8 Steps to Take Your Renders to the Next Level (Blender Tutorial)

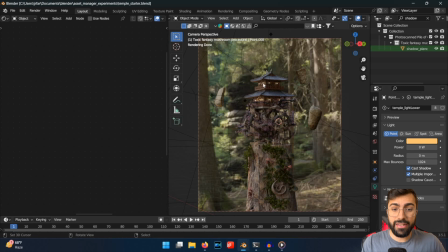[12:53]
And this scene is definitely lit. This is a little temple. It's got these little lights, and the lights will be casting some level of glow onto the scene.
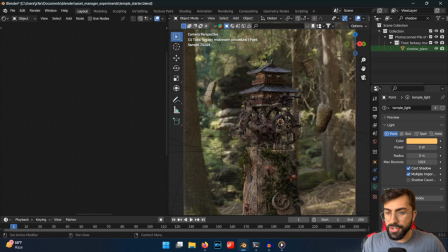[13:03]
And so if we turn up the upper level lights up to,
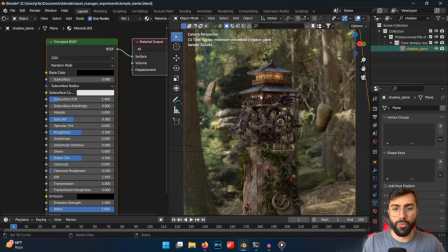[13:08]
let's say, 500 milliwatts, you can see that it adds this really warm glow. And now we can do the same thing for the bottom lights,
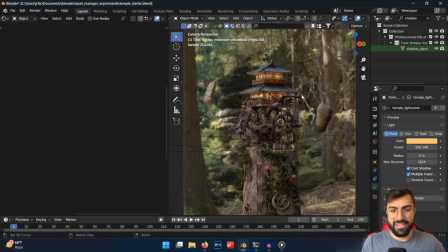[13:17]
and it casts this nice warm glow on the whole scene.
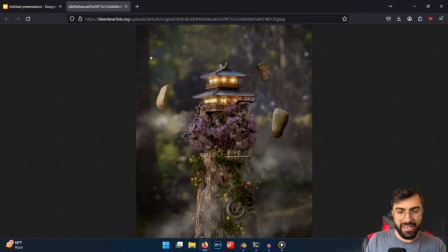[13:21]
And that's how I got this nice contrast of nice lighting, side lighting, which casts nice shadows thanks to the shadow plane, plus the HDRI making the whole scene better lit, and then on top of it,
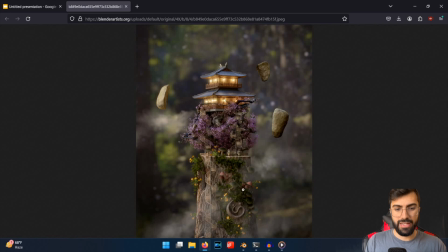[13:35]
the sub lighting, the secondary lighting in the mesh itself, which adds another dimension to the artwork.
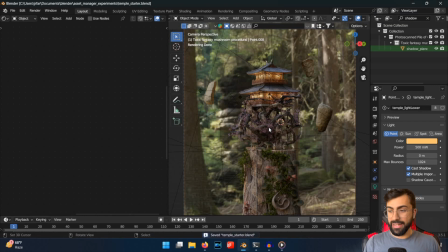[13:44]
And so that's it for the lighting. So let's move on to the next step.
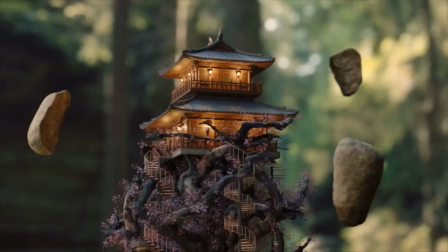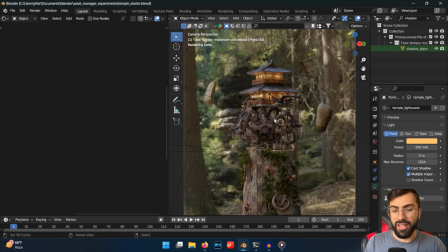[13:56]
So the next step will be camera effects. Basically, the main one here is depth of field.
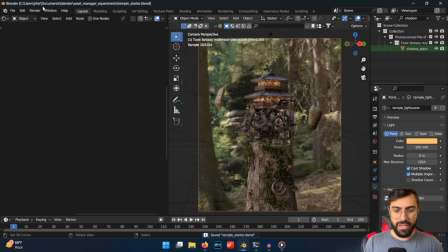[14:02]
But at the moment, if we were to render this, and you can actually see it in the kind of first stage,
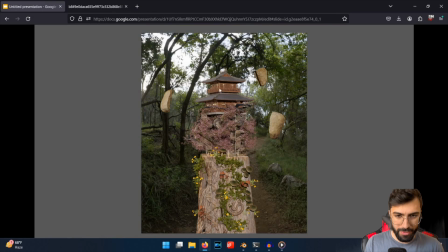[14:07]
it's kind of difficult to distinguish the foreground artwork, the foreground mesh, from the background HDRI. Lighting helps with this, but depth of field is really a big thing.
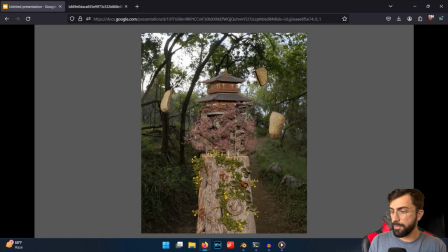[14:20]
And depth of field does a bunch of other stuff as well. So it removes imperfections, since it makes things just a little bit more fuzzier, adds realism, it helps you separate the foreground from the background, and it blends the foreground and background lighting better together.
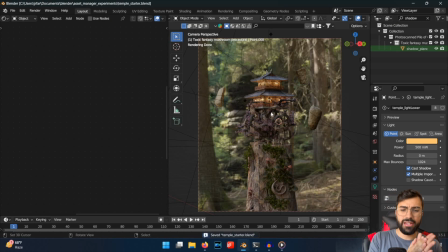[14:34]
This is everything just a little bit, transitioning just a little bit smoother. So in Blender, the way you activate depth of field is you click on the camera, and then you just check off this depth of field box here. And now what I like to do is I like to add an empty to the scene, this empty right here,
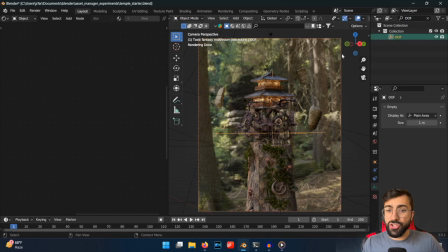[14:49]
and I call it depth of field, and I choose it as the focus point in the camera. So that's what this selection is here. You just click here and choose depth of field as the focus object. And now if we check off depth of field, we're going to see the effect. You can see the background is a little bit blurrier. The rocks have fuzzed out just a teeny bit.
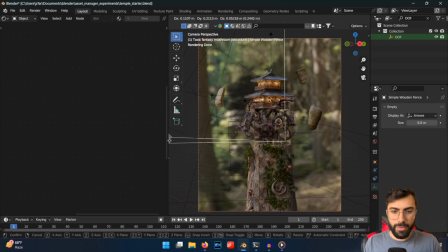[15:06]
But if we select the depth of field empty, we can now see that if we select the depth of field empty, we can now see that if we move it around, it changes the depth of field characteristics of the scene. So if we move it closer to the camera, you can see the whole render blurs out.
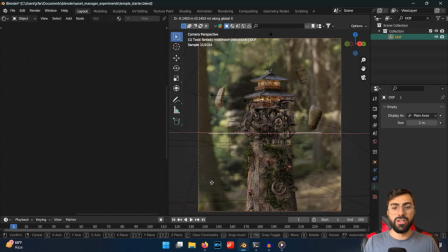[15:21]
Whereas if we move it into the structure, it goes into focus, and so on. And the nice thing is the HDRI is like infinitely far away, so it'll always be a nice level of blurred. And you can control the size of the depth of field just by changing the f-stop. So if we bring the f-stop up to 10, it's kind of like having no depth of field at all.
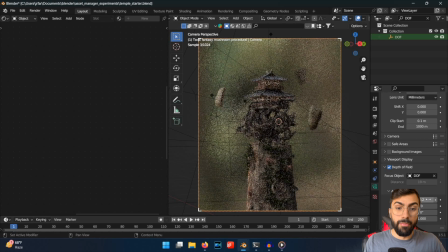[15:40]
And if we bring it down to 0.2, it's like having way too much. So experimenting with this and finding a balance where you can see the details in the background,
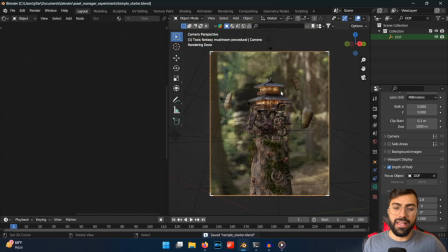[15:51]
but then also, you know, it's adding this nice level of blur and realism.
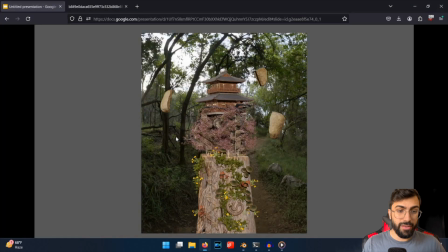[15:55]
That's really, really important. And I would say it's one of the biggest differences between the sort of bad looking render here and the final render that kind of adds this level of focus and artisticness to it.
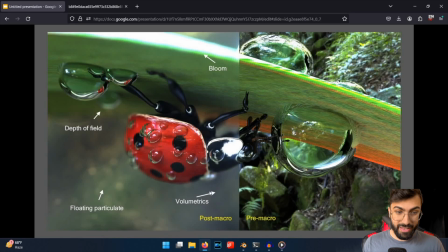[16:10]
And it certainly was a big thing for the macro photography render.
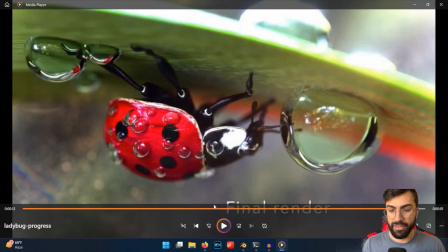[16:14]
I would actually argue that the depth of field is the single biggest change between the non-macro render
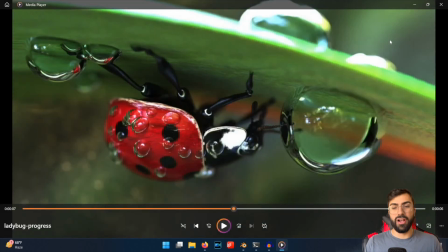[16:20]
and it looking like a macro photography render, which makes sense because that's what macro photography is.
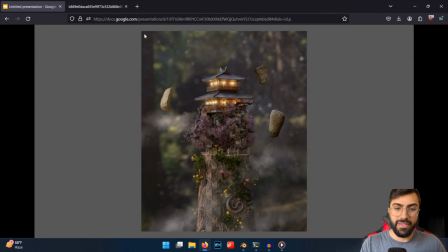[16:25]
But it really can't be understated. And I'm not saying I know it sounds like easy, just depth of field, but you have to work with what the scene is giving you and try to make it look realistic. You can't just turn on depth of field and call it a day. Okay, so that's the camera effects.
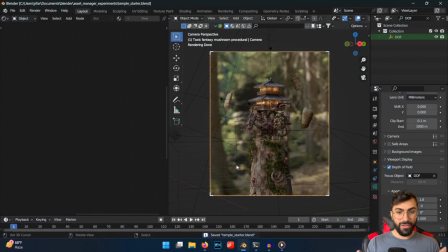[16:42]
So let's move on to the next step.
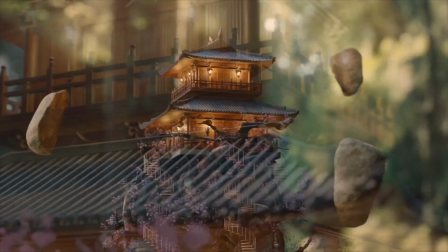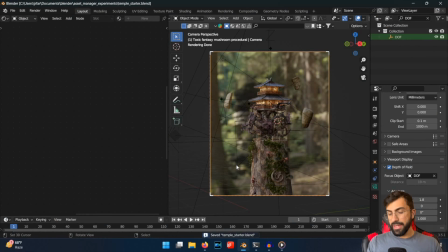[16:51]
The next step is special effects. This is the kind of stuff that you add to the scene to make it look more magical, more realistic.